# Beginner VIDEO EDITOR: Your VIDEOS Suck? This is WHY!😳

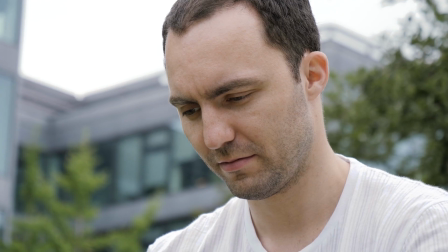0:00 Have you found yourself watching YouTube videos or short films and thinking, why are my videos not that good?
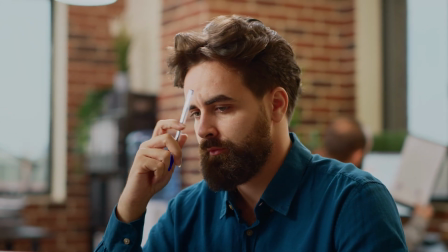0:05 What is missing from my video editing to make my videos this entertaining or dynamic? Well, maybe it's because you're making one of these most common mistakes in video editing. Avoid them, and you'll improve your next short film or video. Grab your camera and shoot some. This is Rebel Filmmakers. Rebel Filmmaker. Hey, Reinaldo Cantu here, and we're gonna start with mistake number 5. Mistake number 5. Let me show you this scene and tell me what you notice.
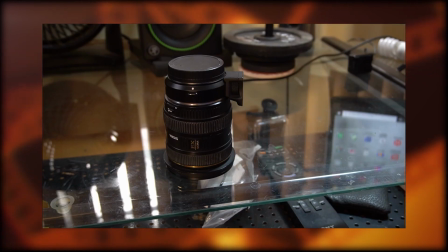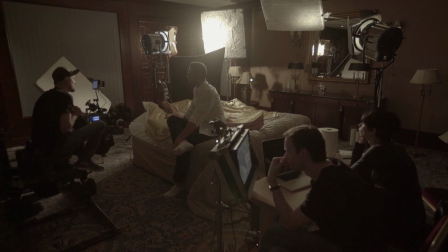0:39 Yeah, it's about the ambient sound. As you probably know, when we shoot a video, we usually do several takes, and maybe we have to shoot at different times of the day.
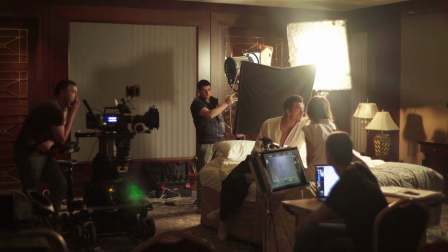0:48 Sometimes we record in different parts of the location, or we even changes the location between takes.
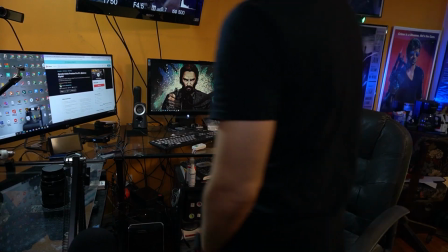0:53 Well, all these changes makes a difference in our recorded ambient sound for each take,
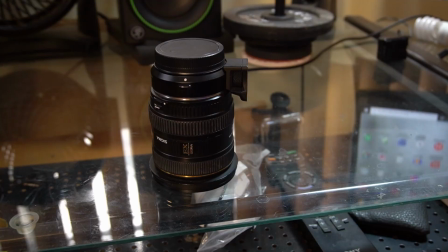0:58 and when we edit it, the sound behind the person who is speaking changes a bit from one take to another, and we can hear this difference in sound when we put all the shots together back to back.
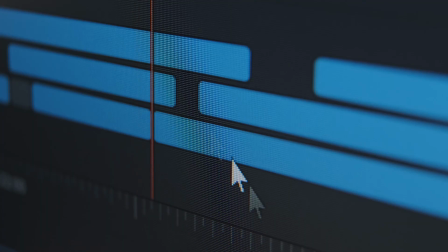1:08 If you leave it like that, the audience will perceive these differences in background sound, and each cut will be more evident and distracting for them.
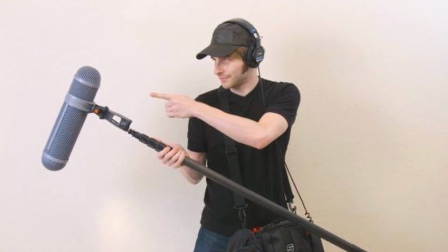1:17 Therefore, you need to record at least 10 to 15 seconds of ambient sound from each location you're shooting.
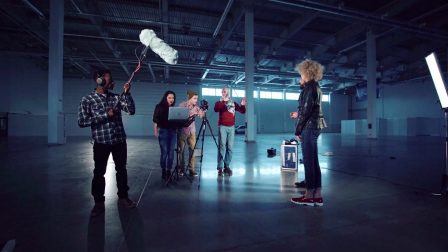1:23 You must use the same mic that you used to record the original dialogue.
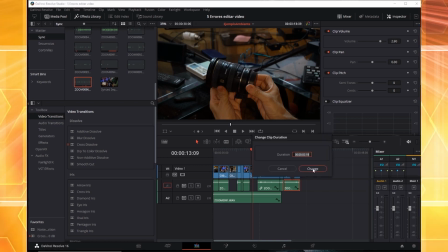1:26 With this, you'll always have a clean backup ambient sound from each location, and you can use this as a bed sound in your timeline to disguise the cuts between takes. This will make the flow of your video more seamlessly to the audiences and less distracting. Mistake number 4. And mistake number 4, and I see this a lot in YouTube videos, even on the most famous and professional YouTubers. And the mistake is not making sure that all the images and text of the video are within the safe margins of view. When you watch a video on your computer monitor, you will not notice this,
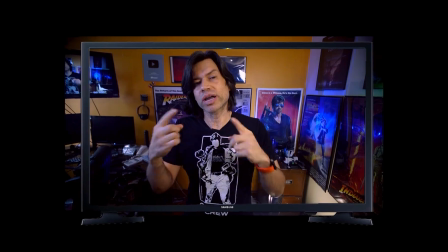1:59 but the images and graphics that you put very close to the edge of the screen will be cropped down a little bit when the video is shown on a traditional television. You might think, yeah, but my video is not gonna be broadcast on television.
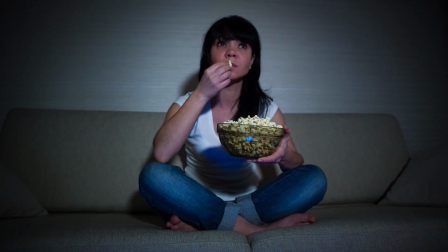2:11 It's meant to be watched on the internet. You're right, but you're forgetting that many people now are increasingly viewing YouTube videos through a smart TV,
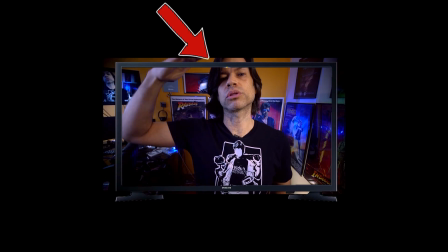2:19 and they'll see your graphics and images cropped out from their screen.
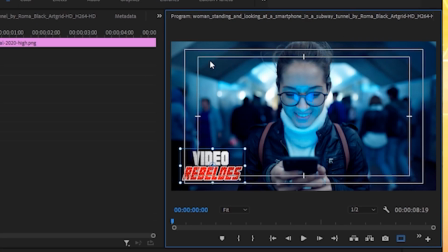2:23 To avoid this, for example in Adobe Premiere, you can find a safe margins grid on the program monitor, showing you the limits of your screen. Everything outside of these safe margins grids might be cropped out from the television frame. It's always a good idea to keep the framing and graphics of your video within this safe area to prevent your videos from having incomplete graphics or cropped images. Mistake number 3. And mistake number 3, let me show you this scene and you tell me what's wrong.
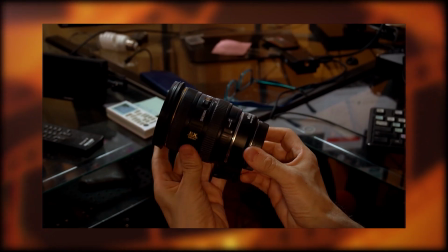Well, yeah, as you could have guessed, the mistake is not doing the color correction of the video.
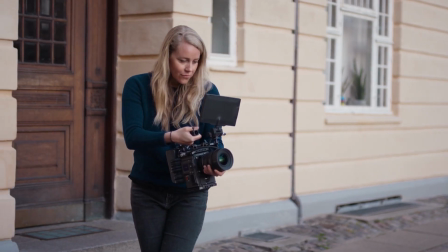3:02 First, it is very important that you set the white balance on your camera before you start recording at each location.
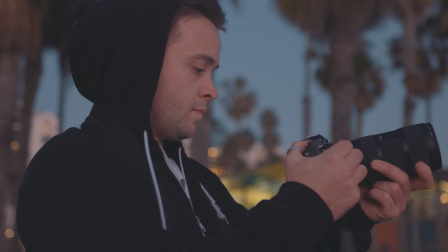3:08 But sometimes, things happen, and even if you have done the white balance, a change in lighting from one shot to another could make colors look different between shots.
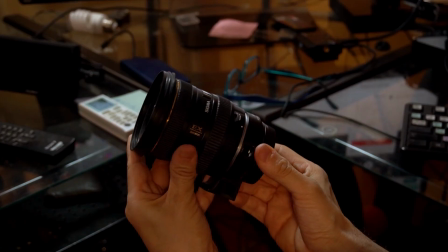3:16 If you don't color correct this, and you cut from one shot to another, and the colors look different in each shot, this will distract your audience from the story you're trying to tell, or the information you're trying to convey.
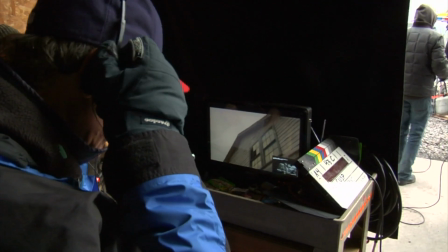3:27 And the point here, with all these mistakes, is to avoid distracting your audience with technical errors,
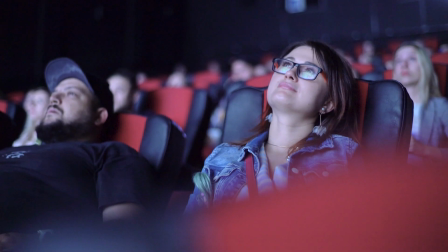3:32 so that they can focus on the story or information that you are telling on your video. Because of that, you must correct the color in all your shots, and make them look even between them. Doing this will make your video flow better and make it an enjoyable experience for your viewer. Mistake number 2. And the number 2 most common mistake when editing a video is leaving shots longer than necessary.